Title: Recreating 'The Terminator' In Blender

This video is brought to you by Squarespace, the best place to build and host your own website.
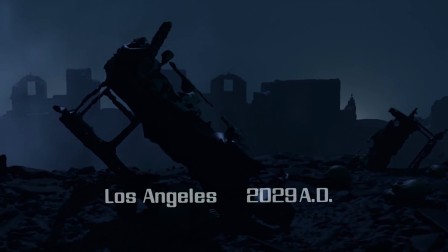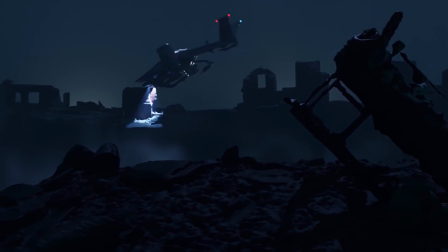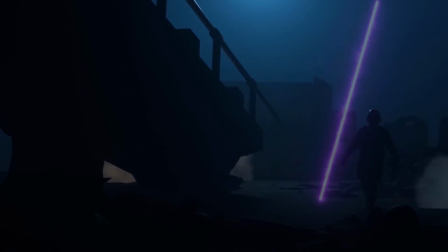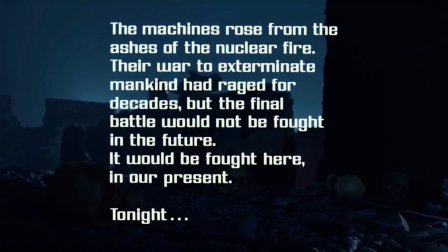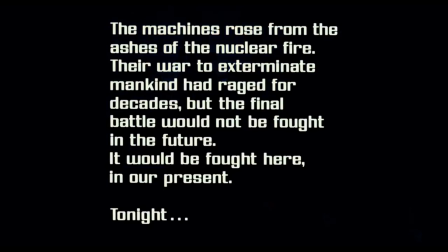61s
Today I want to talk about how I recreated the opening scene from The Terminator.
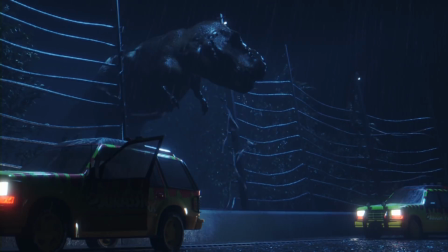66s
This shot was a big step up for me in terms of difficulty, whereas for the last video I recreated one shot from Jurassic Park in about three weeks,
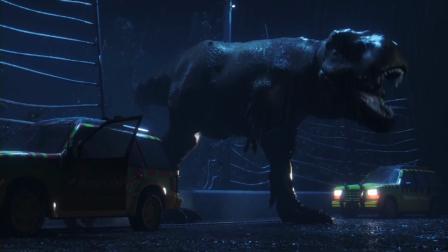74s
for this video I only had one week and I had to make eight different shots. So this is how I did it.
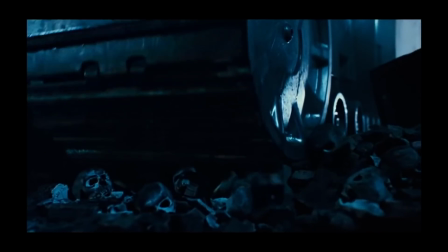80s
To begin with I just went through the whole sequence and I broke it down into its individual elements just trying to figure out exactly what each shot was composed of.
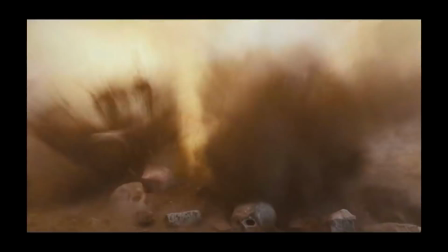88s
I personally split this into eight different shots but in actuality it was about nine in the original because there is one
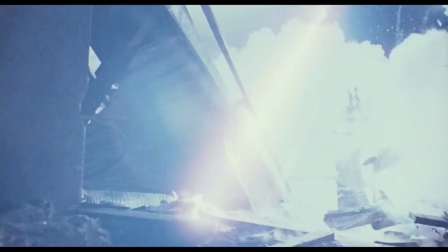94s
hidden cut where it transitions from a shot of a soldier being blown up to like a pile of skulls and some smoke.
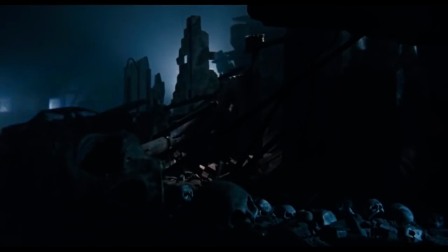101s
I just made that all one shot by putting the skulls in the foreground and using a bit of forced perspective.
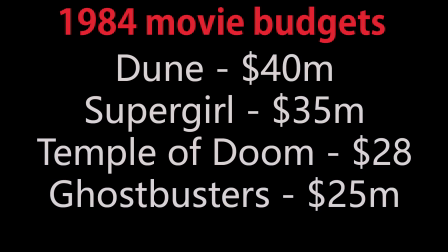106s
Now luckily for me the original Terminator had a really tiny budget whereas most large action movies around this time had a budget somewhere between about $25 and $40 million. Ghostbusters, Temple of Doom, Supergirl, they all had that sort of money to play with,
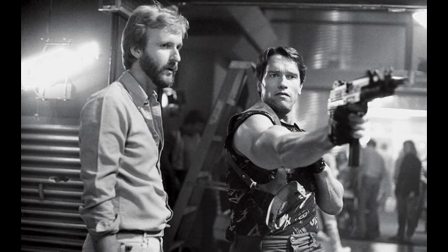122s
but Terminator was only Jim Cameron's second feature movie as director, so he only had about $6 million to create the whole thing.
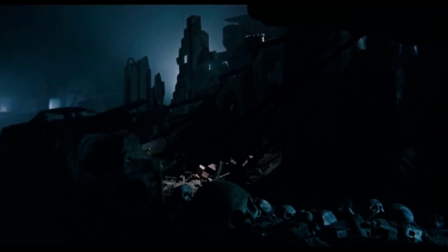129s
He didn't have a lot of money to spend on this opening sequence, is what I'm trying to say, and to cover up some of the janky practical effects, he used these really strong silhouettes, dark lighting, loads of smoke, lasers and explosions, just to try and cover up the fact there wasn't a lot of detail there.
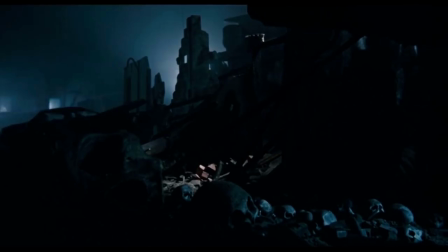145s
That was really good news for me because I could do those exact same tricks and get the same sort of effect. So the first thing I realized by going through this footage is that almost every shot has a bunch of different skulls on the ground.
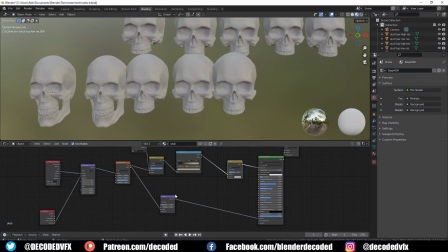157s
So I do have this old model of a skull that I made somewhere on my PC but I couldn't actually find that so I just downloaded one instead.
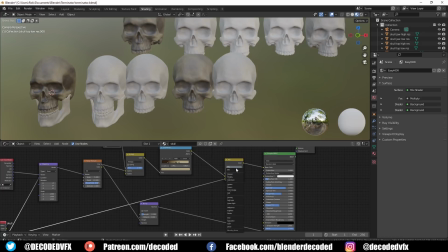164s
There's no shortage of models and scans of skulls just freely available on the internet to download.
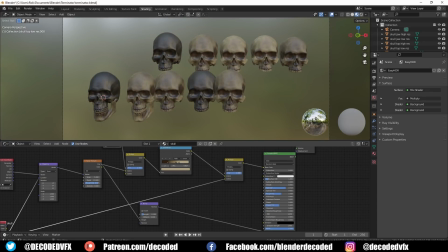170s
So I created a really basic texture just using a noise generator in a color ramp node and then I used the random output of an object info node which gave each different skull copy a different random noise pattern and a slightly different color.
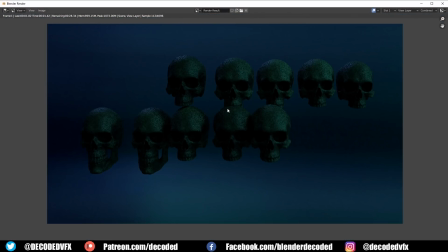184s
That stops all the skulls from looking like just duplicates of one object even though that's exactly what they are.
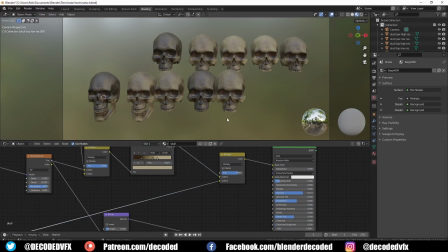192s
Since I knew that I was going to need tons of these skulls in some of the shots I decided to use the decimate modifier just to bring down the poly count of the high-res version.
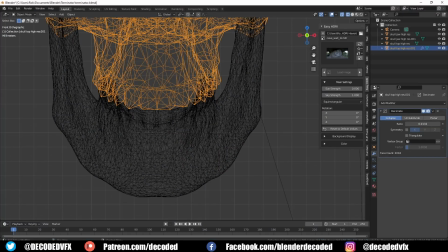201s
That way my piece so you could more easily handle like thousands of skulls on the ground. It's really surprising how much you can decimate a model sometime and not really lose any of the detail.
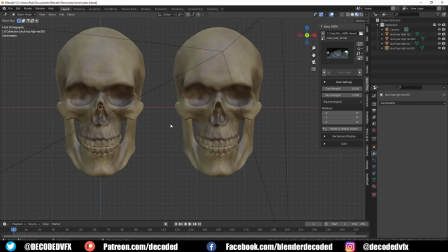212s
If you look at the high res and the low res version of this skull, they look practically identical unless you get really close up.
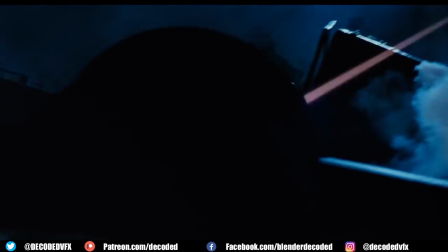219s
The first shot that I decided to tackle is this sequence where there's a soldier running through some rubble.
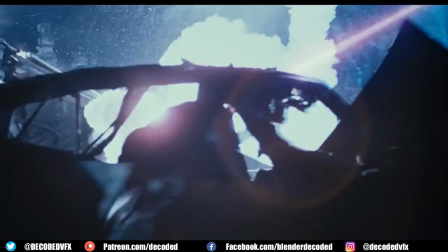224s
He's getting fired out by these lasers. And then it cuts to another shot where he falls to the ground and it cuts to a load of smoke and some skulls in the foreground.
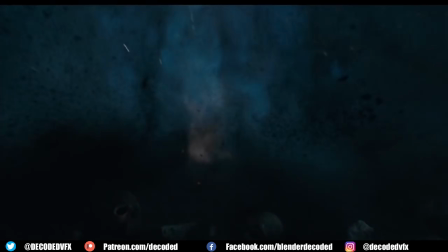234s
Obviously, I was going to need a soldier model for this and I didn't really fancy modelling one from scratch.
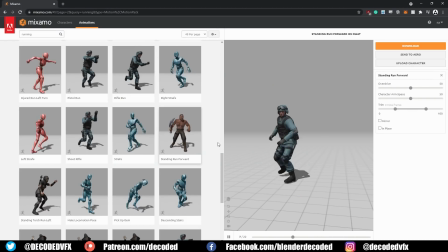239s
There isn't a ton of good references online about what the uniforms look like anyway. So I went on to Adobe's free Mixamo tool.